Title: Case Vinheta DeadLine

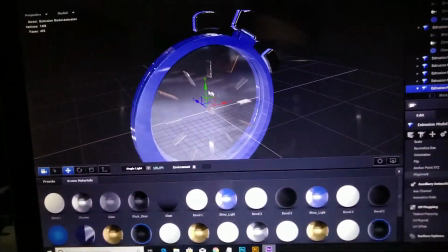482s
Refletir muito Mas também para ele não Porque se eu refletir muito eu não enxergo a parte de dentro Os ponteiros girando Aqui a tampa que eu coloquei
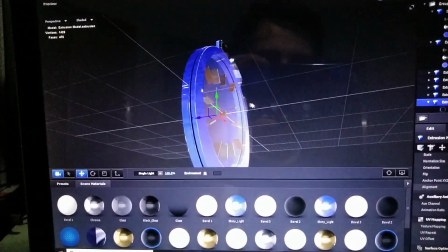491s
aqui atrás do relógio Só para tapar Então ele está aqui Ele só está sem os ponteiros porque Os ponteiros estão em outra camada Então eu modelei
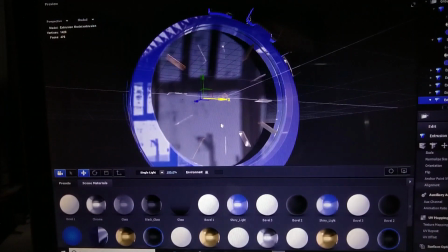499s
aquele relógio Então se o vidro for muito transparente Olha o vidro aqui Você
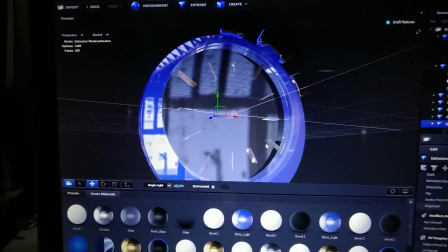504s
não vai acabar Essa aqui na realidade é a tampa Você vai acabar não enxergando
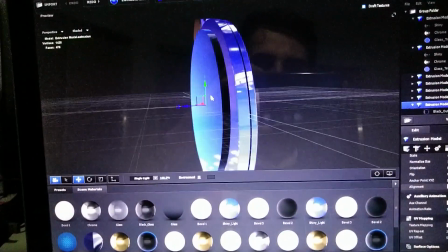508s
Então se ele for muito forte Você não enxerga o que está dentro Muito transparente você não enxerga o vidro Então beleza Vim aqui,
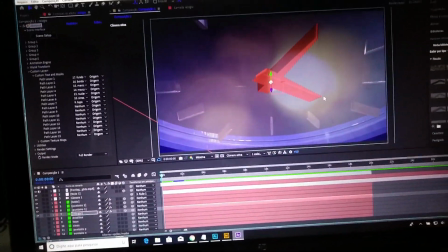517s
modelei o relógio Modelei os ponteiros, modelei o deadline Aí veio outra questão Eu tive que
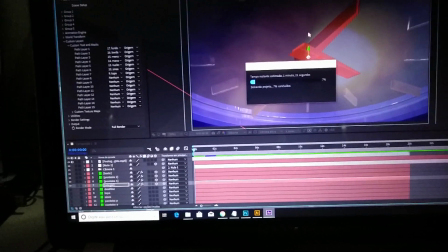525s
Deixar de uma forma Quando eu fui fazer a movimentação do ponteiro Que agora ele está salvando aqui
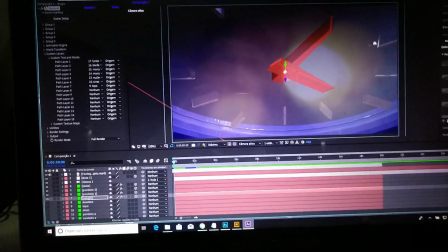533s
Eu deixei o anchor point Por exemplo,
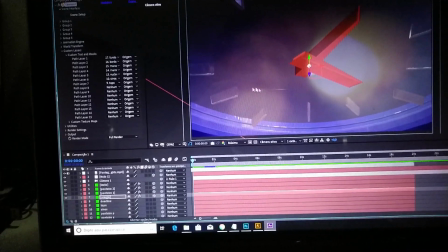537s
imagina que tem um ponteiro aqui Então tem um sólido que é um retângulo E o ponteiro está no meio Eu tenho que pegar o ponto de
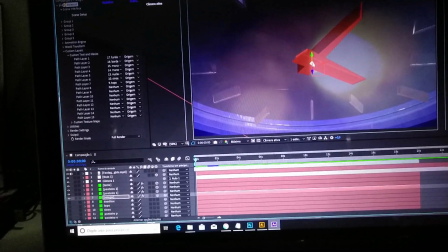543s
ancoragem e deixar no meio da cena E intercalar com o meio da bolinha do relógio Para quando ele gira,
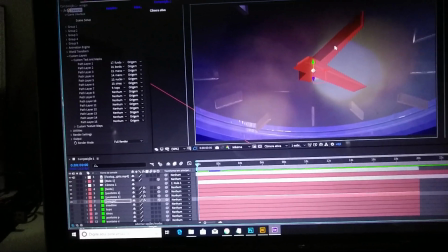550s
ele não girar tipo
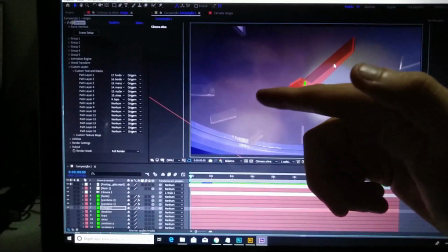552s
Pegar aqui e ele girar de assim Ele tem que girar de assim então aqui tem que estar o ponto de ancoragem se estiver no meio ele vai girar assim, mas não,
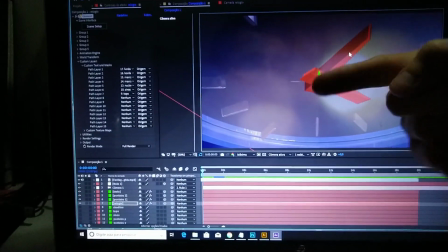561s
ele tem que girar assim e não assim então tem que pegar da base da ponta,
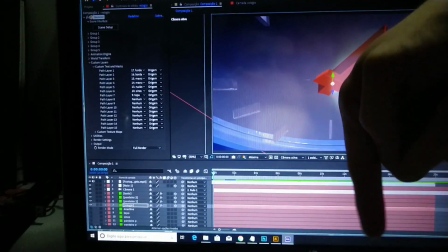567s
tem que ser fixa e aí ele vai girando, porque é como se fosse um parafuso pregado, senão ele ia fazer isso aqui,
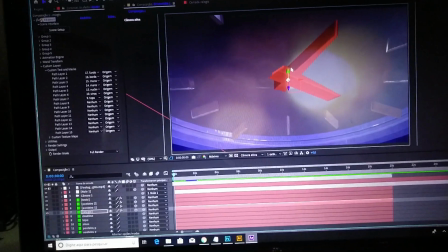572s
que não está certo então eu tive que deslocar o ponto de ancoragem e aí fazer o seguinte, calcular que por exemplo,
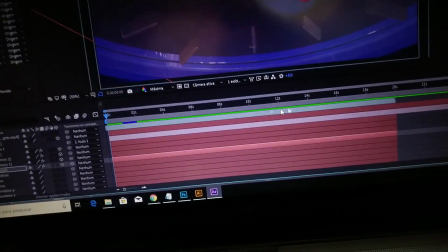582s
ele vai andar 4 horas, porque no final aqui nos 15 segundos, ele vai ter que marcar 7 da noite e ele congela,
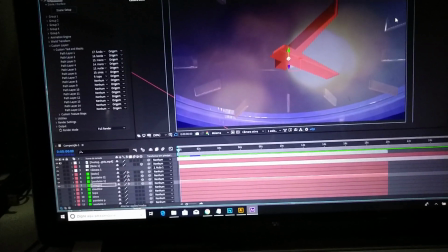588s
essa foi a exigência então eu começo tipo 3 da tarde 3, 4, 5, 6, 7 3,
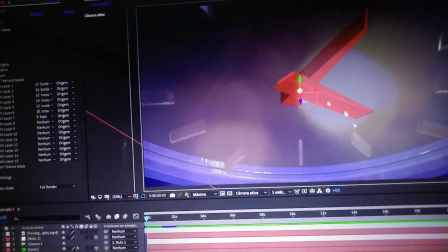595s
4, 5, 6, 7 são 4 horas andadas então esse ponteiro pequeno das horas, ele vai andar esses graus agora,
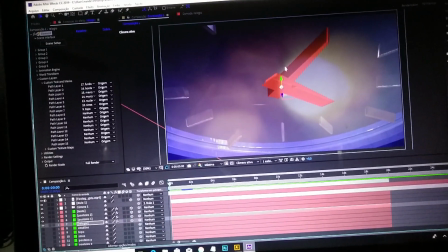603s
esse ponteiro grande dos minutos ele tem que andar 240 ele tem que
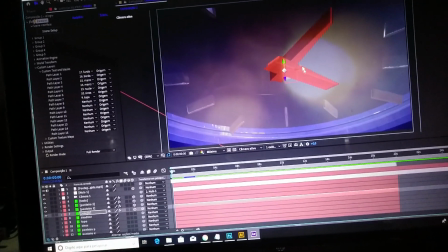609s
girar 240 vezes porque cada hora 240 vezes não,
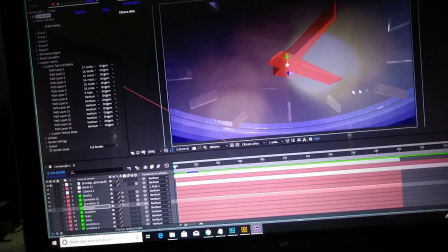614s
ele tem que girar 4 círculos mais nos 240 segmentos dos ângulos, porque cada hora tem 60 minutos,
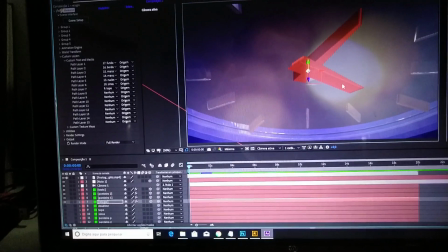622s
então a proporção desse a cada um desse é 60 desse, 4 desse,
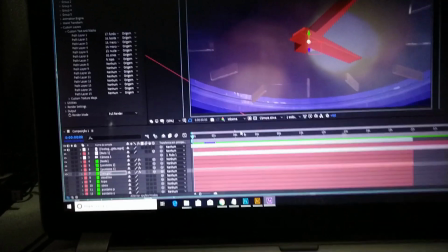627s
4 vezes 60 240 e aí depois eu ainda joguei uma luz no fundo,
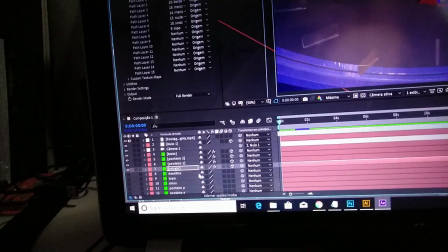632s
um vídeo aqui do background preparado, um em cima em opacidade para dar algum reflexo
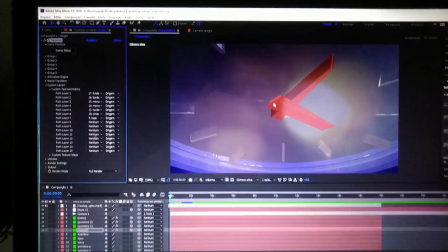638s
e a animação de câmera Pra poder fazer ao final Um efeito que a gente vai notar Ele tá terminando só de
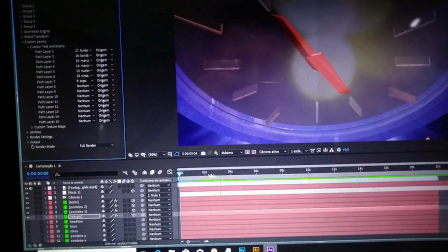648s
Renderizar esse fragmento aqui O after, então quer ver? Deixa eu voltar aqui pro começo Ó Voltar a agulha aqui
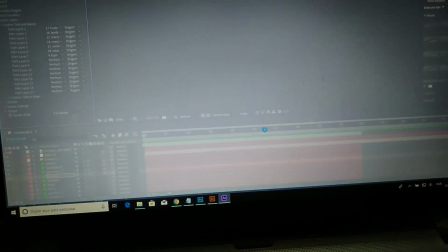656s
Obviamente o computador fica bem Bem lento Quando você trabalha Com isso ele até trava, né?
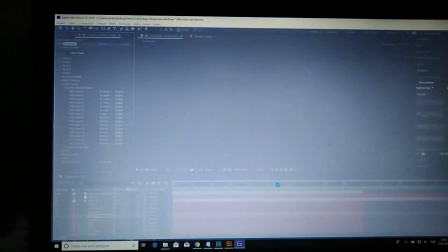664s
Mas eu vou mostrar o resultado Que a gente consegue obter Dessa vinheta
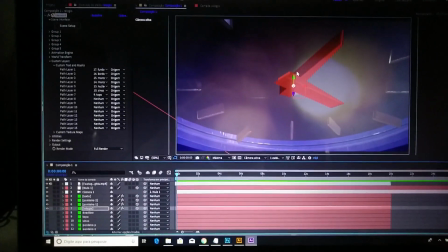670s
E aí como resultado final A gente tem isso aqui A gente
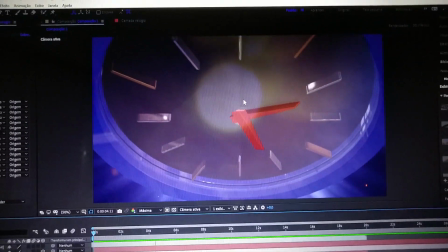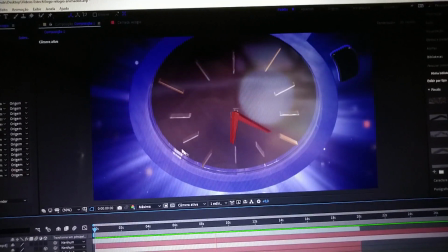682s
pode notar que o ponteiro Ele está obedecendo Olha
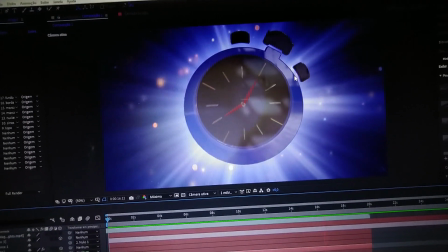689s
lá Cada vez que o ponteiro grande bate Aqui o
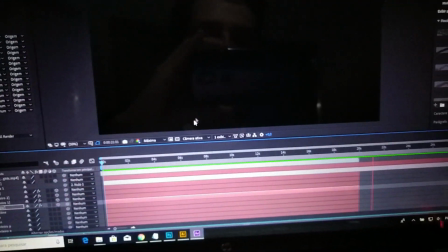693s
meu relógio está inclinado Mas cada vez que o ponteiro grande Ele bate lá no
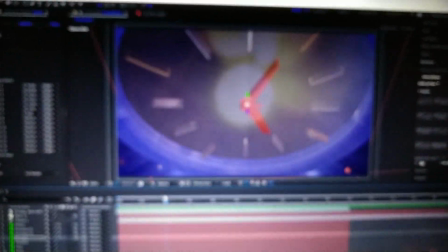698s
No meio dia ou meia noite Porque meu relógio está virado Ele
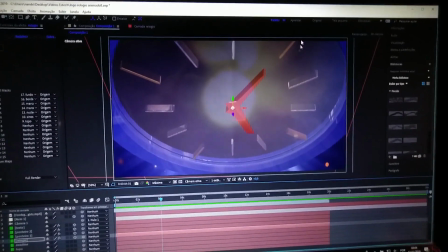703s
está assim Mas cada vez que o ponteiro grande bate aqui Esse aqui desloca
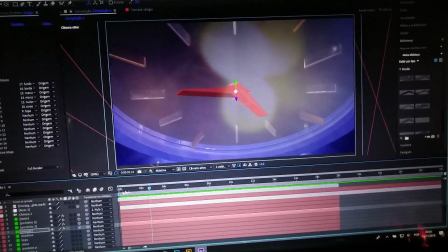709s
A hora As 12 horas Pelas 360 graus da circunferência Então o resultado final
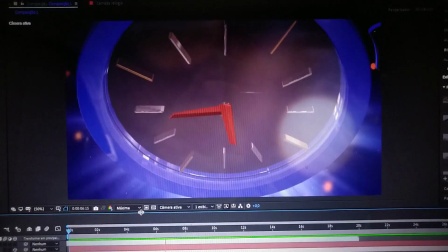717s
Ele vai dar Os reflexos na frente Aí vai vir a
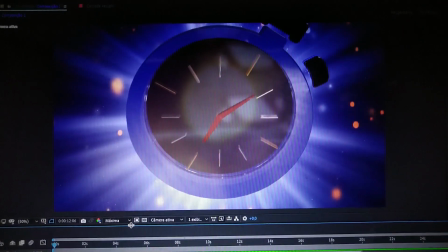723s
luz atrás Uns efeitos de luz O relógio funciona certinho Os minutos
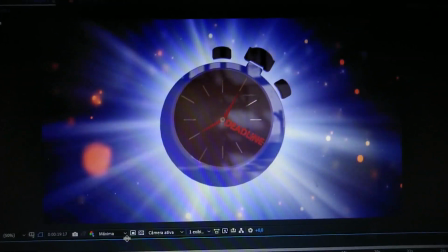730s
7 horas A única coisa que eu tenho que fazer agora É animar a câmera Para a câmera poder
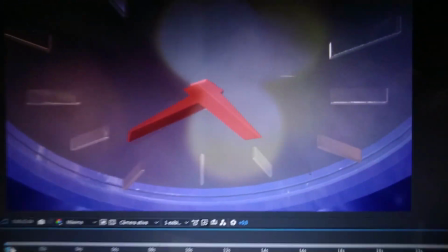738s
Andar um pouco para o lado Porque o relógio tem que vir para o lado Então agora eu vou fazer a animação da câmera Só para ver mais uma vez
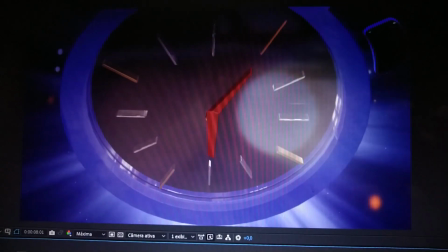746s
O resultado da vinheta Aqui
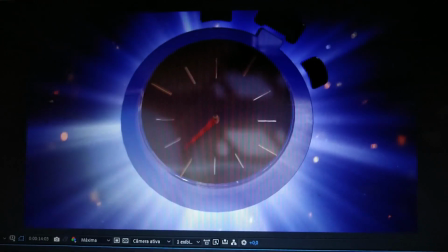753s
E aí vai aparecer
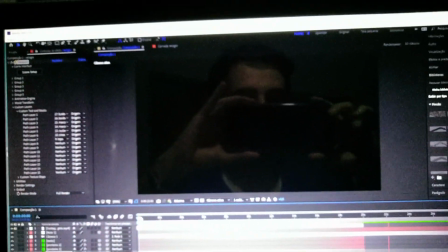758s
Deadline E eu vou deixar o resultado agora Desse vídeo renderizado aqui Eu criei um objeto nulo Associado à câmera
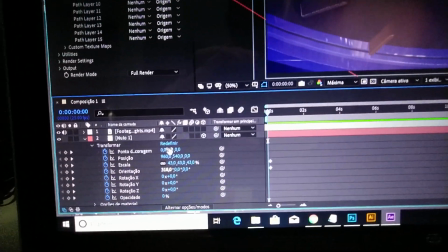766s
Daqui Puxei para lá para associar Porque esse objeto nulo Ele facilita a movimentação da câmera
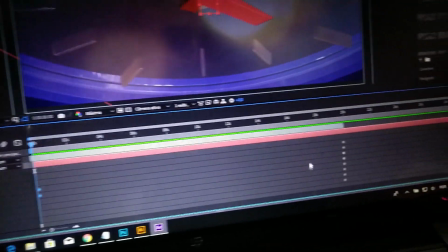773s
Então se eu deletar esses pontos aqui E manter só os pontos keyframes finais Eu vou ver que meu
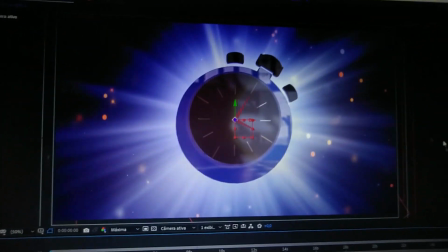780s
relógio Ele vai ficar flat Ele vai ficar assim E aí a gente consegue perceber
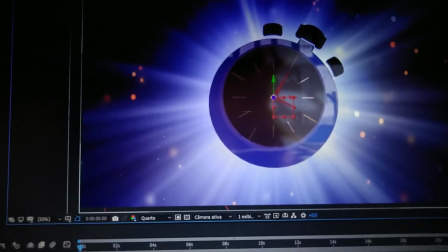785s
Aquela questão que eu falei Vou diminuir a qualidade do vídeo aqui Só para ele renderizar mais rápido
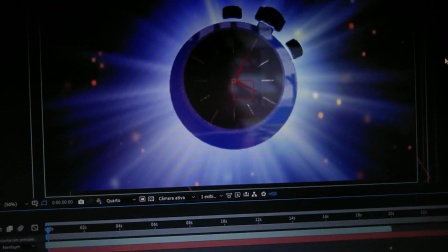790s
E desselecionar os elementos Olha quantas grades Quantos grids
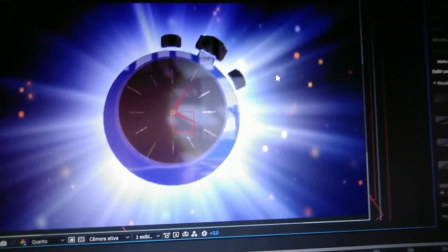794s
contornando os elementos tem Porque agora Se eu der um play A partir
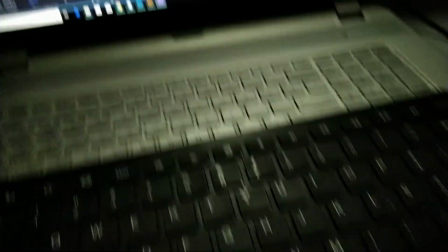799s
daqui Estou com dois teclados aqui Vou apertar aqui, play
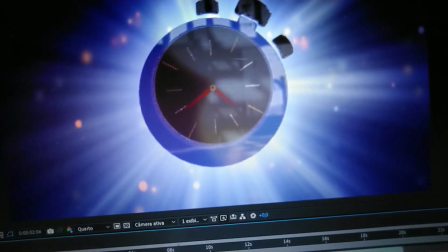806s
Vocês vão ver que bate certinho Não está em tempo real ainda Porque ele está renderizando Mas cada vez que bate aqui
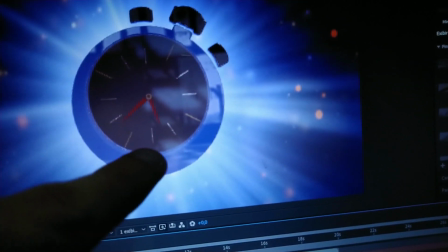815s
Esse ponteiro Ele chega no horário Quando esse pequeno chega aqui É porque esse grande bateu lá em cima
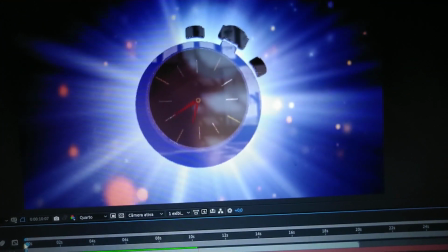826s
Então vamos lá
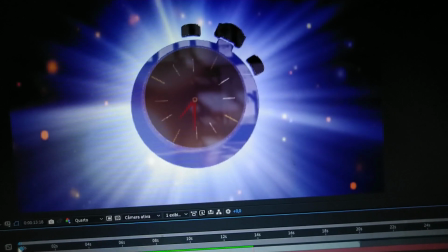829s
Ele tá bem alinhadinho lá no centro dele A exigência era que o relógio
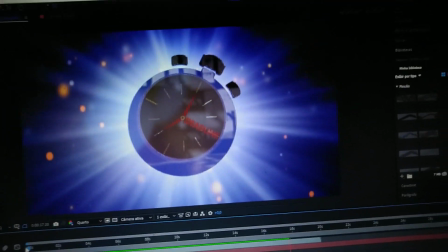836s
virasse de cima pra baixo Por isso que eu fiz aqueles keyframes Tá demorando mais de 20 segundos Porque tava renderizando,
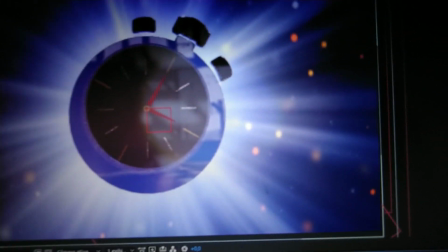842s
não tava em tempo real Agora a gente vai colocar em tempo real Só que esse não é o resultado final da vinheta A vinheta vai ter aquele zoom
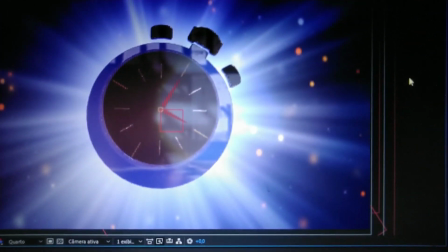851s
O relógio, enfim, né Aquelas outras questões, ó Olha lá,
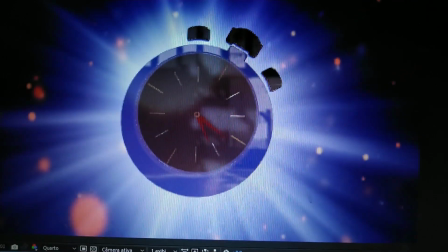856s
só para ver como realmente funciona o cálculo matemático do giro do ponteiro, olha.
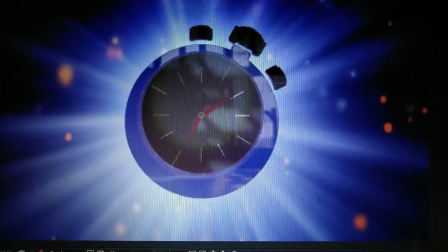865s
Ele bate certinho. Ali.
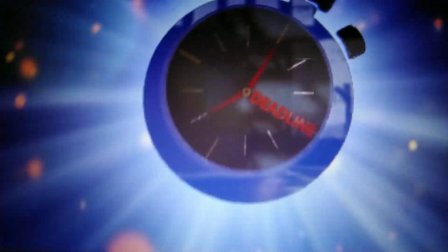871s
E termina às sete horas, né? Porque o relógio está de assim e vem a palavra deadline.
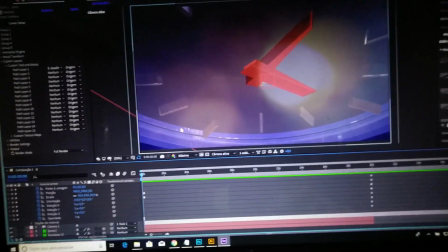877s
E para justificar a cor vermelha do ponteiro,
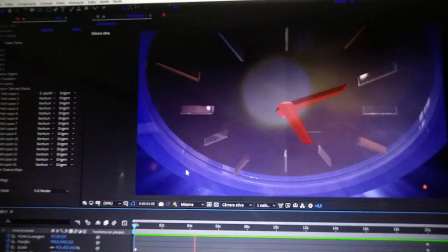880s
É porque no 3D Dá mais destaque Assim a cor avermelhada Embora tenha sido um pedido que o relógio ficasse
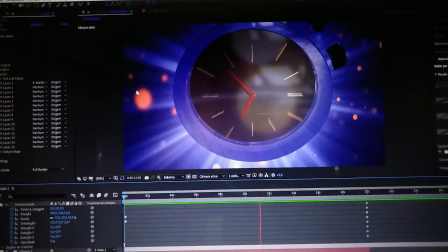888s
Metade Para a direita Que foi pedido que ele fique metade aqui
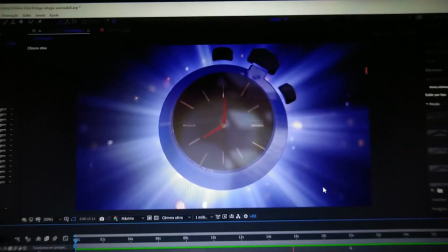893s
Eu vou sugerir que o relógio fique no centro Porque se eu cortar o relógio
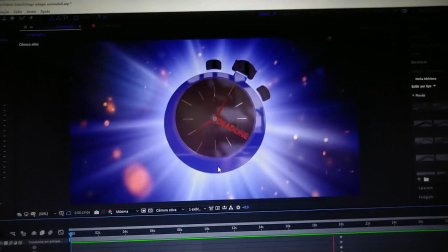898s
Pela metade Para o público,
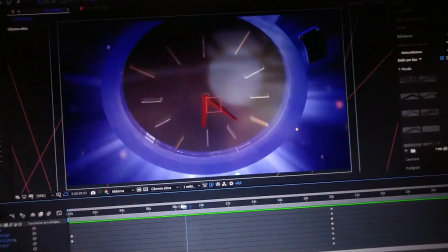900s
para o espectador Não vai mostrar o efeito do tempo passando E a relação da hora Até porque o cronômetro está como a gente vê Inclinado,
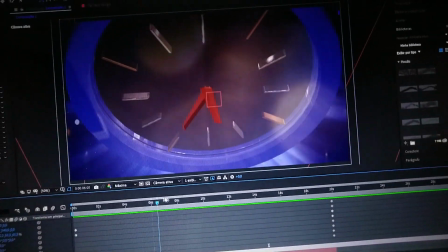908s
para dar uma dinâmica então não vai passar a ideia exata pro público se eu cortar um relógio,
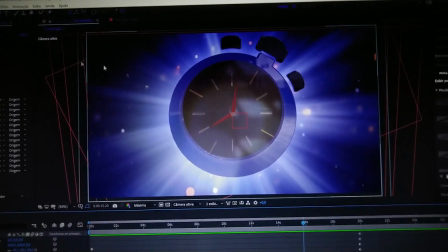914s
porque como base era uma vinheta de um mundo girando, aqui era um mundo 3D um mundo beleza, você pode cortar ele no meio porque por gestalt,
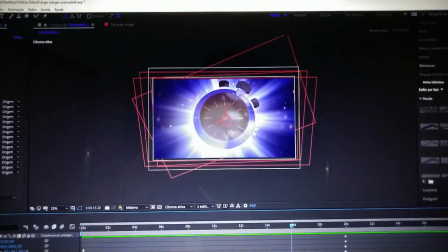923s
psicologia da forma a gente sabe, ó quantos elementos aqui sobrepostos aqui eu tô girando o scroll do mouse por gestalt,
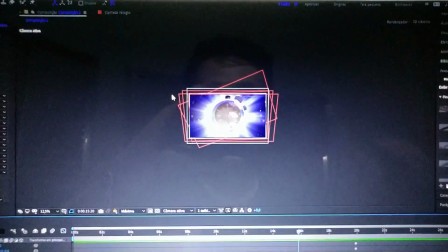930s
a psicologia da forma a gente sabe que o cérebro ele completa as coisas,
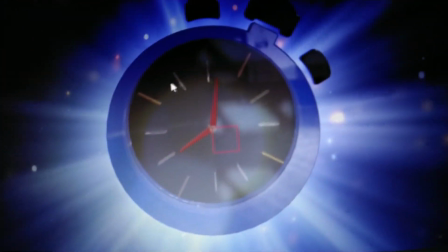934s
agora no caso aqui de um relógio a gente precisa das informações da hora, para evidenciar 7 da noite, o deadline e se eu colocar à direita a gente vai ter um problema, porque se eu deixar ele cortado à direita,
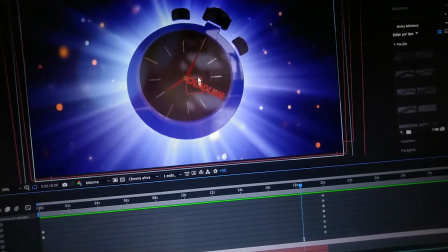946s
a gente vai perder o deadline, pensa que o eixo dele está aqui, o eixo
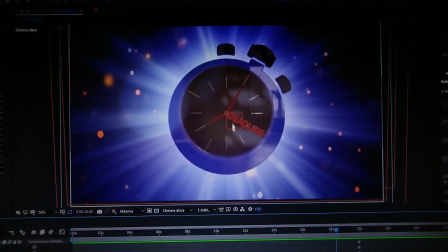951s
é o Y aqui da tela, né, para saber abscissa e ordenada,
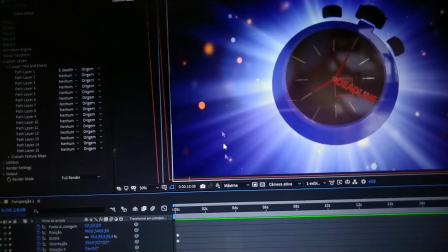957s
X e Y lembra que o Y é uma letra em pé então o Y parece que está em pé e o X ele é simétrico,
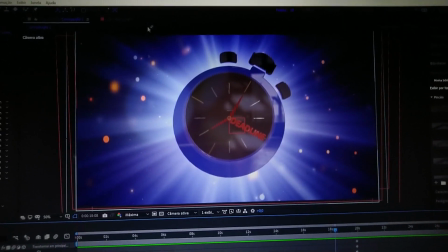963s
então Y eixo vertical Então beleza,
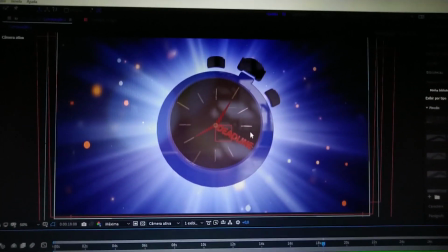967s
se eu cortasse nesse eixo Y e deixasse só a metade direita do relógio,
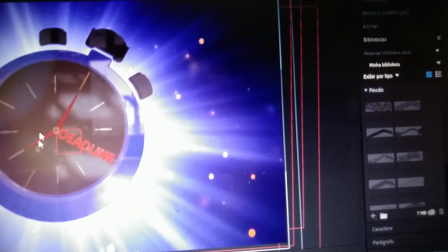973s
ia perder o sentido das sete horas, não ia mostrar o ponteiro.